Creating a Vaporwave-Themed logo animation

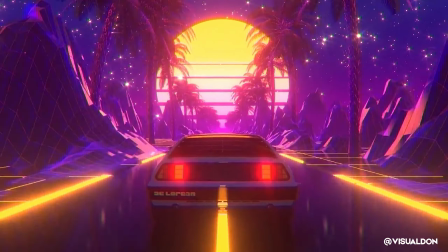[0:00]
I'm a big fan of the 80s. From the bright neon color palettes, relaxed synthwave vibes, and the overwhelming sense of nostalgia,
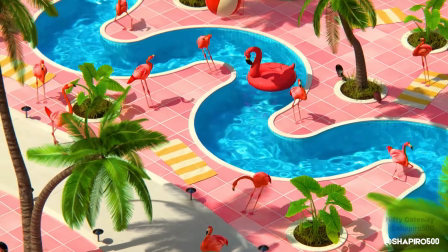[0:06]
I wanted to create an opener that captured the spirit of the 80s.
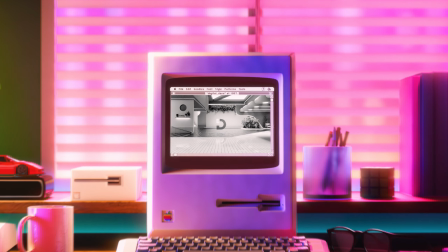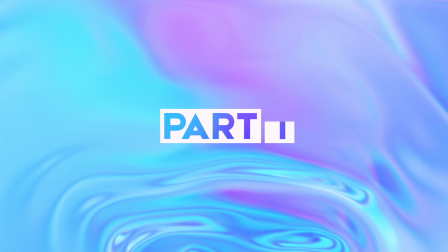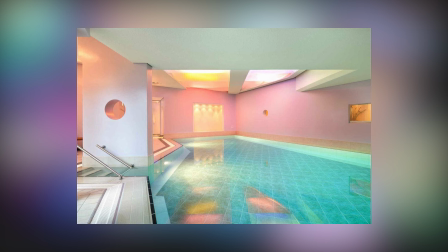[0:20]
First off, I gathered a bunch of reference photos using a program called PureRef.
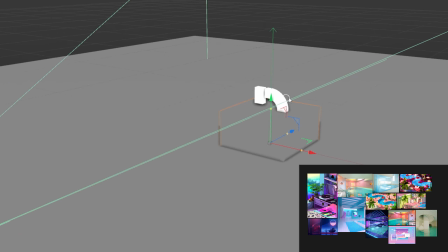[0:24]
Creating a mood board is essential as it allows you to reference the style that you're after whilst working.
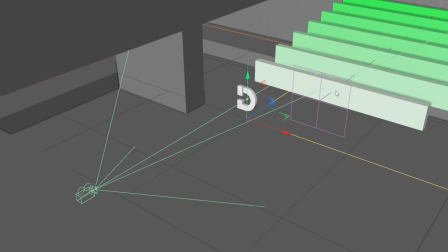[0:30]
I always start my scenes with a rough block out, and it's very important to have a rough idea of the camera framing as early as possible.
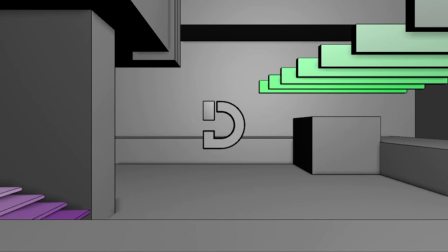[0:37]
This is essential for blocking out the composition. It also saves me time as I only need to model the elements that'll actually be seen in the final render.
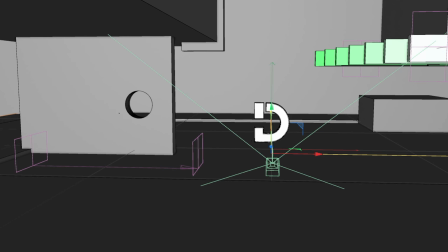[0:45]
So the logo's set within a Vaporwave-themed pool.
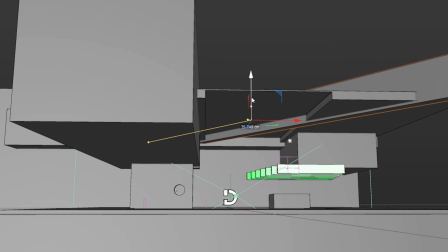[0:49]
I find indoor pools incredibly relaxing, but only when there aren't screaming children or aquatic aerobics.
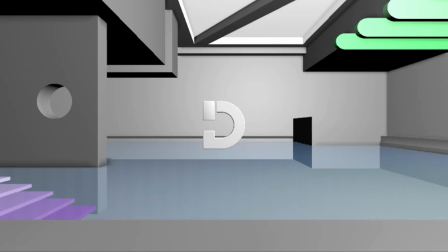[0:55]
I then worked on those details to the top right of the frame, messing around with the amount of clones and the roundness as well.
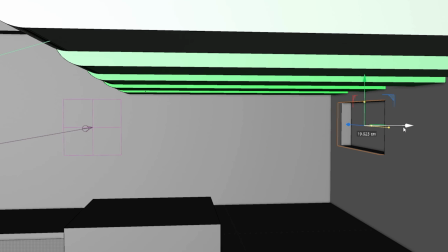[1:02]
Wanted something really playful. I then created a circular cutout on the right hand side wall.
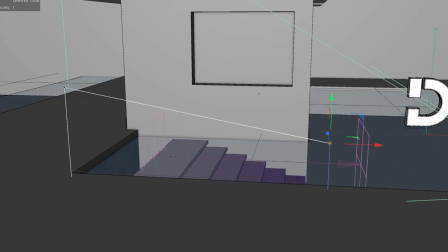[1:07]
I knew I wanted some natural light coming through the scene. And then I created a handrail using a spline and a sweep object.
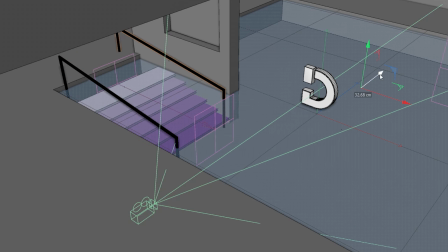[1:14]
Then I instanced that, beveled the corner just to make it nice and round.
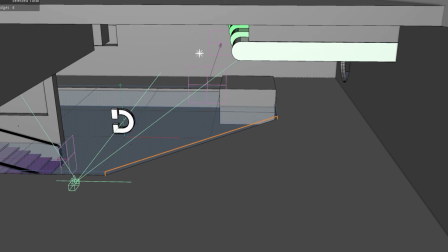[1:17]
The scene was lacking dimension, so I beveled a corner of the pool to add some more depth into the scene.
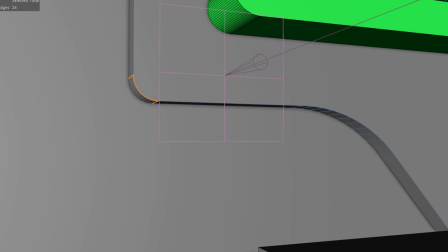[1:23]
And then I worked on creating some detailing for the rear wall. Once I was happy with the basic scene elements, I then worked on some lighting.
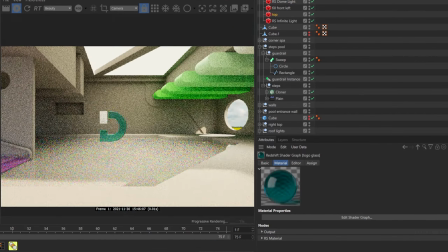[1:31]
So just the skylight there and then some materials for the logo. I went for a glass look.
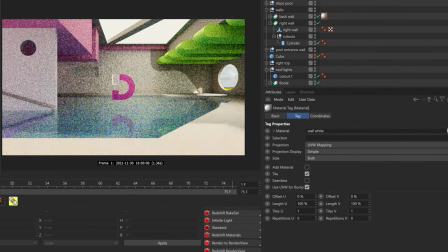[1:37]
And then I created some basic colors for the walls and the different objects.
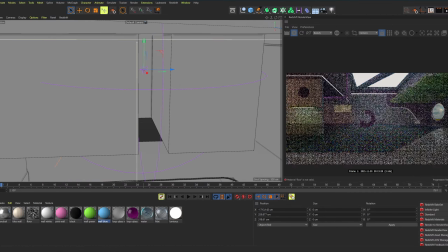[1:41]
And after a bit of playing around with materials and lighting, I ended up with this result, which was a great foundation, but it was time to take it to that next level.
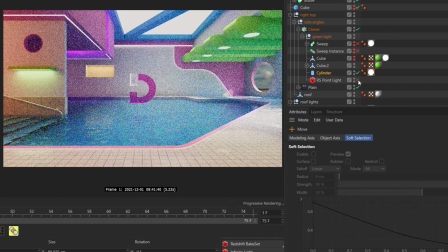[1:50]
I added in some soft LED lights, if you will, on those right hand side shapes, as well as a small sofa in the back corner.
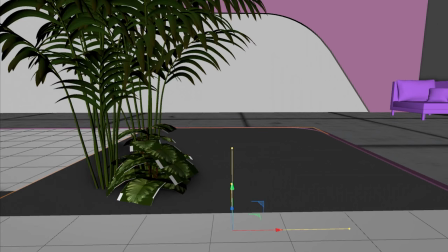[1:58]
I then added in a bunch of plants for a nice calming effect. These are essential to the 80s vaporwave vibe.
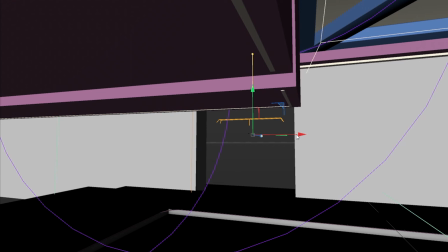[2:05]
I wanted additional space within the scene, so I created a cutout in the back wall,
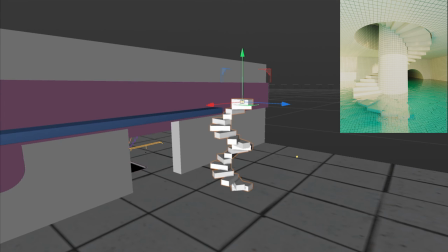[2:09]
and then inspired by Jared Pike's awesome dream pools, I created a descending staircase around a cylinder.
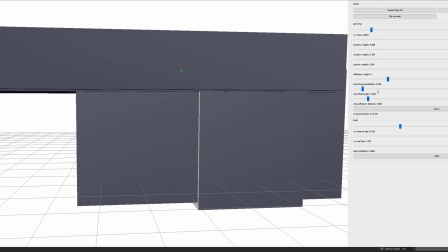[2:15]
For further foliage, I used Ivy Generator, which allows you to import geometry and grow vines procedurally,
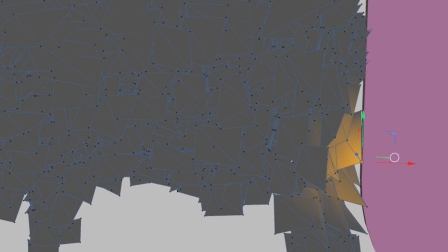[2:21]
and once you add that back into the scene, you end up with a sweet looking vaporwave pool.
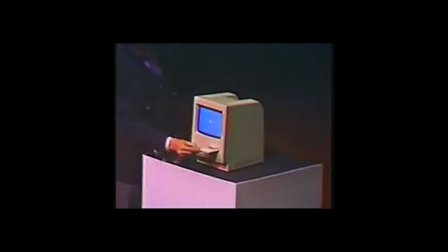[2:29]
The 80s saw Apple release the most iconic computer ever, the Macintosh 128K.
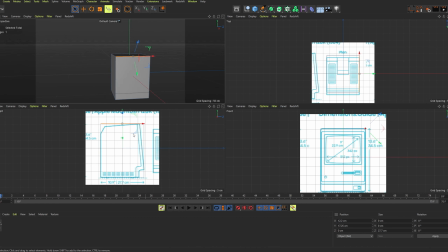[2:35]
My grandfather actually bought one of these for my dad's family at a price of about 10 grand, which is ridiculous.
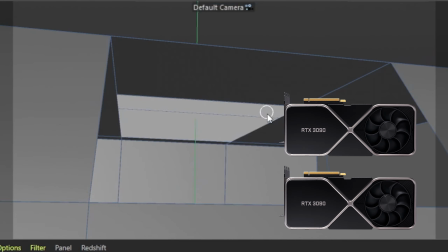[2:41]
Today you'd be able to get two RTX 3090s for the same price, provided you can find stock.
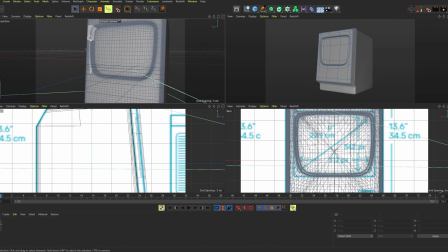[2:47]
I'm modeling the Mac to the reference photos, which is super helpful for determining dimensions and the details as well.
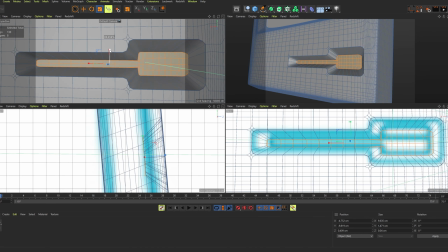[2:54]
For example, this floppy disk cutout, which I'm lining up with the diagram there.
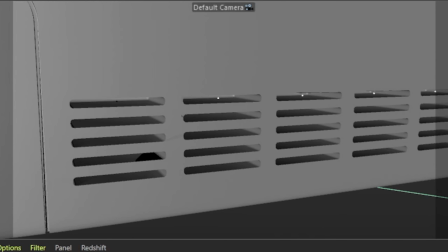[2:58]
The rest of the Mac was pretty straightforward, just a bunch of booleans as well as adding in some small geometric details.
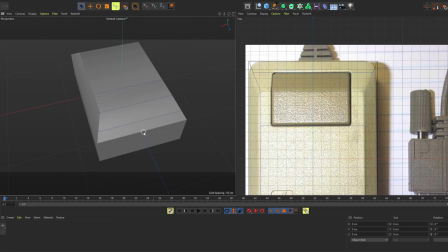[3:05]
Next up was the mouse, which was again quite simple because of the boxy design.
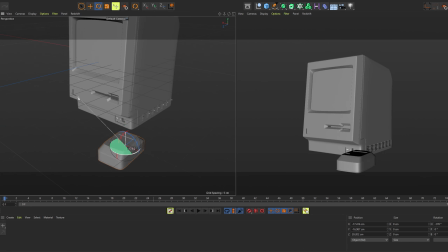[3:10]
So obviously used a cube as a starting point for that. I then placed it into the scene and then got to work on the keyboard.
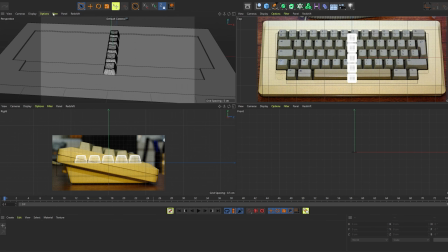[3:17]
This was quite fun. I started off by modeling a single keycap, which I then cloned into a grid array,
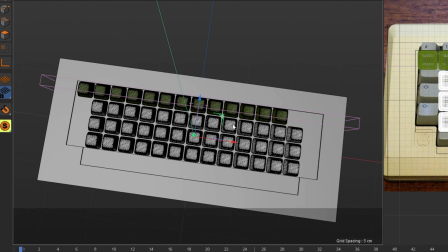[3:23]
lined up each of the rows with the reference image because obviously all the keys are shifted,
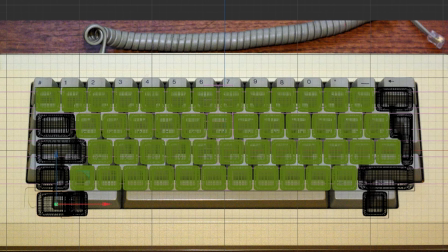[3:28]
minused some individual keys, and then got to work creating those special shaped ones such as the spacebar and enter key.
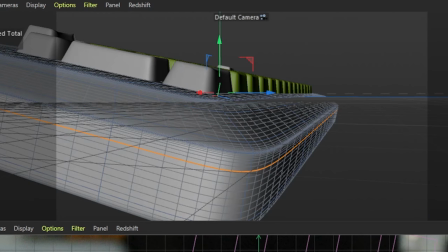[3:35]
I finished up the rest of the frame and then placed it into the scene.
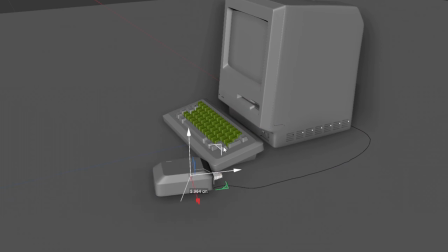[3:41]
Obviously we need a mouse cable, so I used a dynamic spline with one end connected to the mouse and the other to the back of the computer.
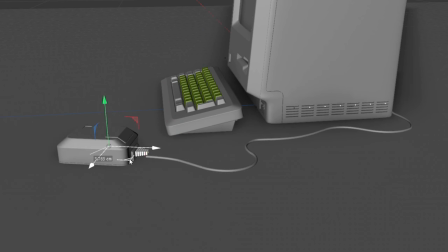[3:47]
And this is fun as you can actually play around with it in real time. Next up was environment modeling.
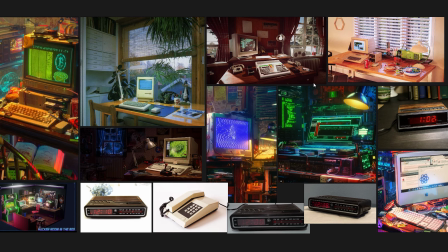[3:52]
I wanted the Mac to be within a comfy workspace late at night.
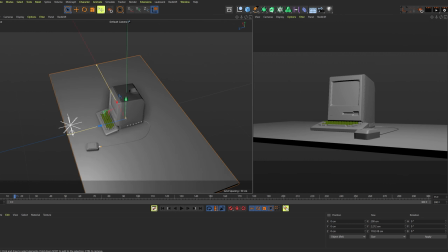[3:56]
I started off by creating the desk itself, and then I moved on to creating the back wall.
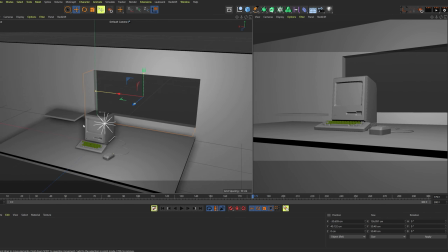[4:01]
I knew I wanted to have the city lights shining through the window behind the computer.